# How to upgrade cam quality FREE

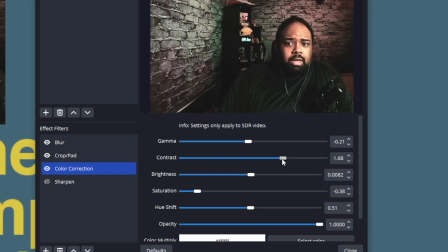244s
Contrast is one that you are going to potentially, depending on how expensive your webcam is, it's probably going to be something that you're going to turn down. Now, let me show you what contrast does. So you see the higher up I bring it, I get a little brighter in the face.
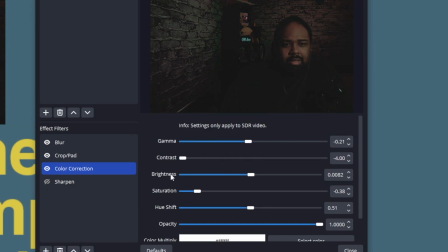261s
The lower down I bring it, I'm almost not here now. So you want to find a good balance for you.
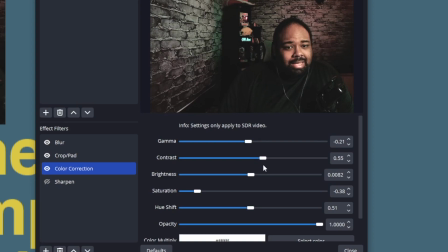270s
You know, what is that perfect sweet spot of still being lit, but not being too bright and not being too dark. So you'll find that balance for you. Right now it's going to be this, but you'll see why. Actually, we'll leave it. We'll move it up some. We'll move it up here.
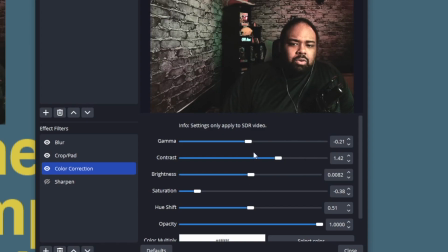290s
Your gamma kind of goes in the same with hue shift.
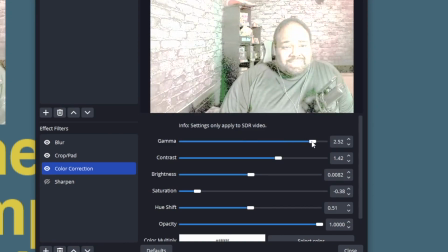293s
Gamma, so it's as you can see, it's making me really, really bright, but it's also changing the color ever so slightly.
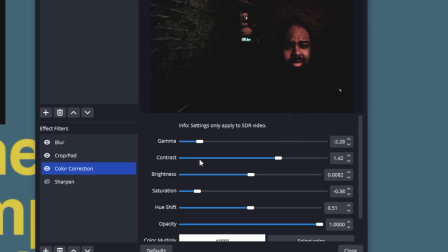302s
And then again, just makes me really, really dark. So just kind of affect that,
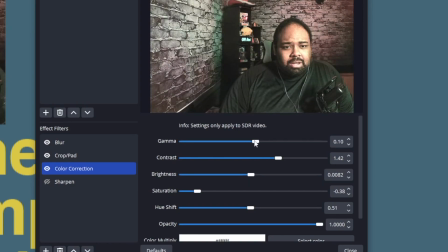309s
change it how you need it to change to where it looks perfect for your skin tone.
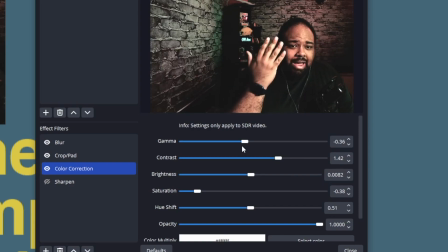314s
Again, if you need to, hold your hand up so you can see what you need to see. And actually what I'll do is I'll go for a darker look. Let's turn on my studio lights behind me.
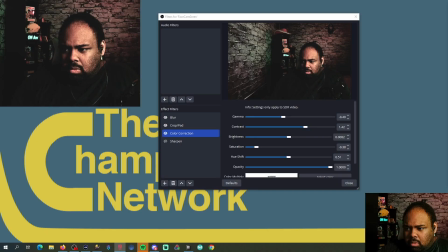328s
I'll turn them purple. And we'll go for a darker look.
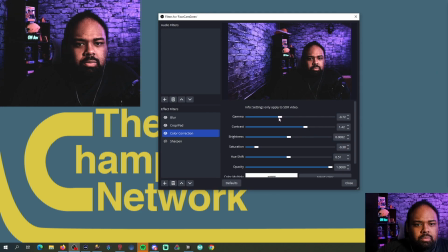334s
We'll make this like a spooky look. So like that. See, it's darker. It gives me more of a dark vibe. So we've gone through the gamma, we've gone through the contrast.
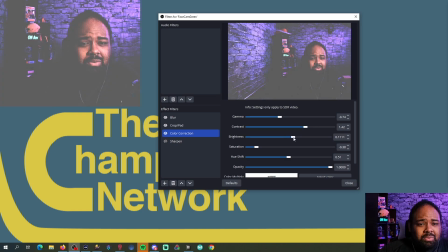346s
The brightness is going to be where you're going to notice basically everything.
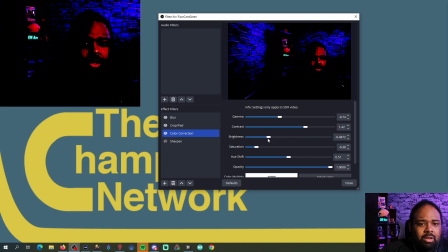349s
So you're either going to have a completely white screen or an almost dark screen.
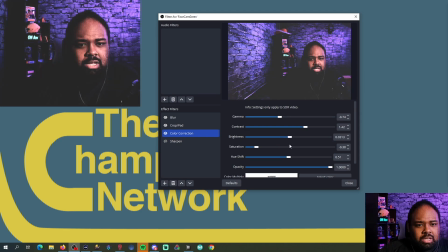356s
So again, change it to your skin tone, change it to the darkness that you want.
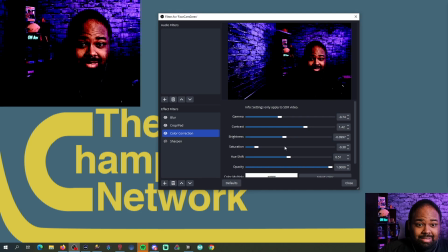360s
I want this to be a little creepy, so I'm going to change it down like to there, but not too much because it looks a little artificial now.
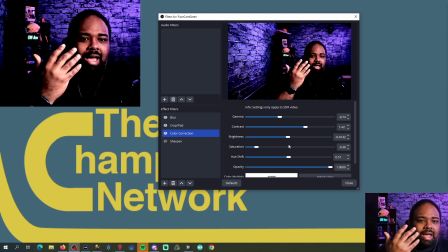366s
So maybe upwards toward here. I have like this weird shadow thing going on now. And then saturation is going to affect how much your skin pops,
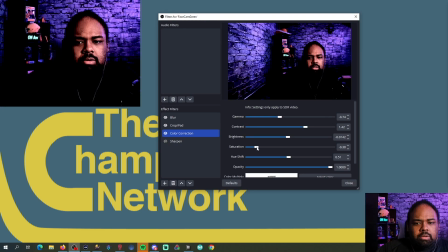379s
how much your lights pop, everything that you have going on. So for me, if I want the lights to be really purple back there, I can turn it all the way up. Or if I don't want it to be too purple, you know, or if I want to be black and white, I can turn the saturation all the way down. But see, the further I go in,
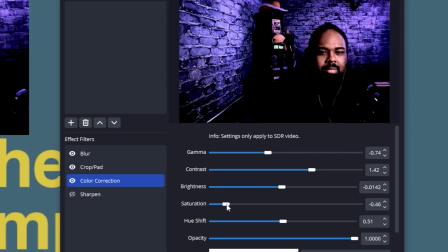397s
the further it gets purple and the more that my skin actually looks alive. And so we'll kind of turn it, I want it to actually be a little aggressive for the sake of this. So again, just a nice spooky skin tone situation.
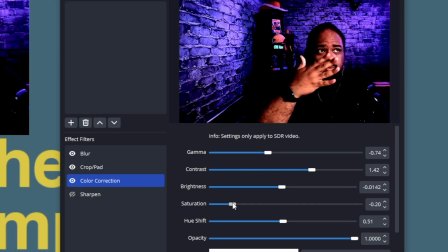413s
I've got shadows going on. I could turn my light down. It would make it even spookier for me. But that's something, again, you're gonna have to play with that on your own to get it to match what you want it to match to. Sometimes I even say like kind of look away or look at, you know, something else on your computer,
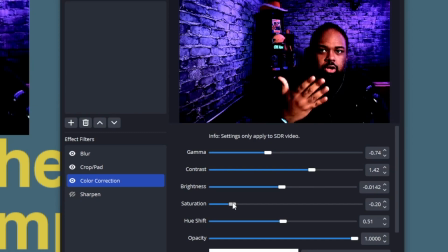431s
like a movie or something that's gonna have that good visual of a face, so you can kind of compare and be like, oh well, I want it to look, you know, a little more skin tony compared to this person, so you'll be able to know what to mess with when it comes to that.
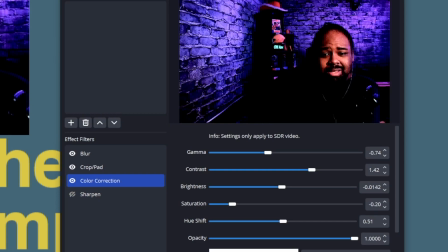449s
And then there's a lot of other effects that you can do. Some of these that I have are from just different programs that I have. If you have an NVIDIA video card, you can also do the background removal.
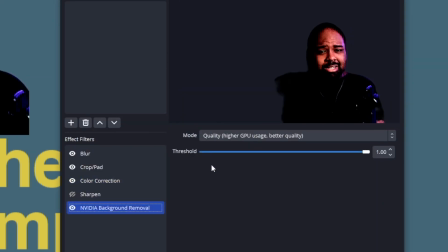467s
And so basically what it does is it tries its best to green screen you.
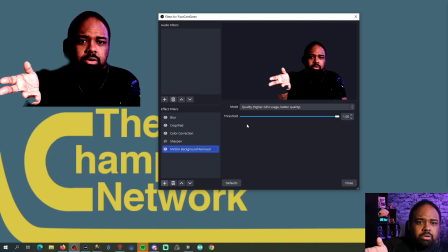473s
And so now you're here, but you're not in front of all the stuff. It does take a lot of the GPU, but it does work. The more lighting you have on you, the better. But it does definitely do its best to try to work.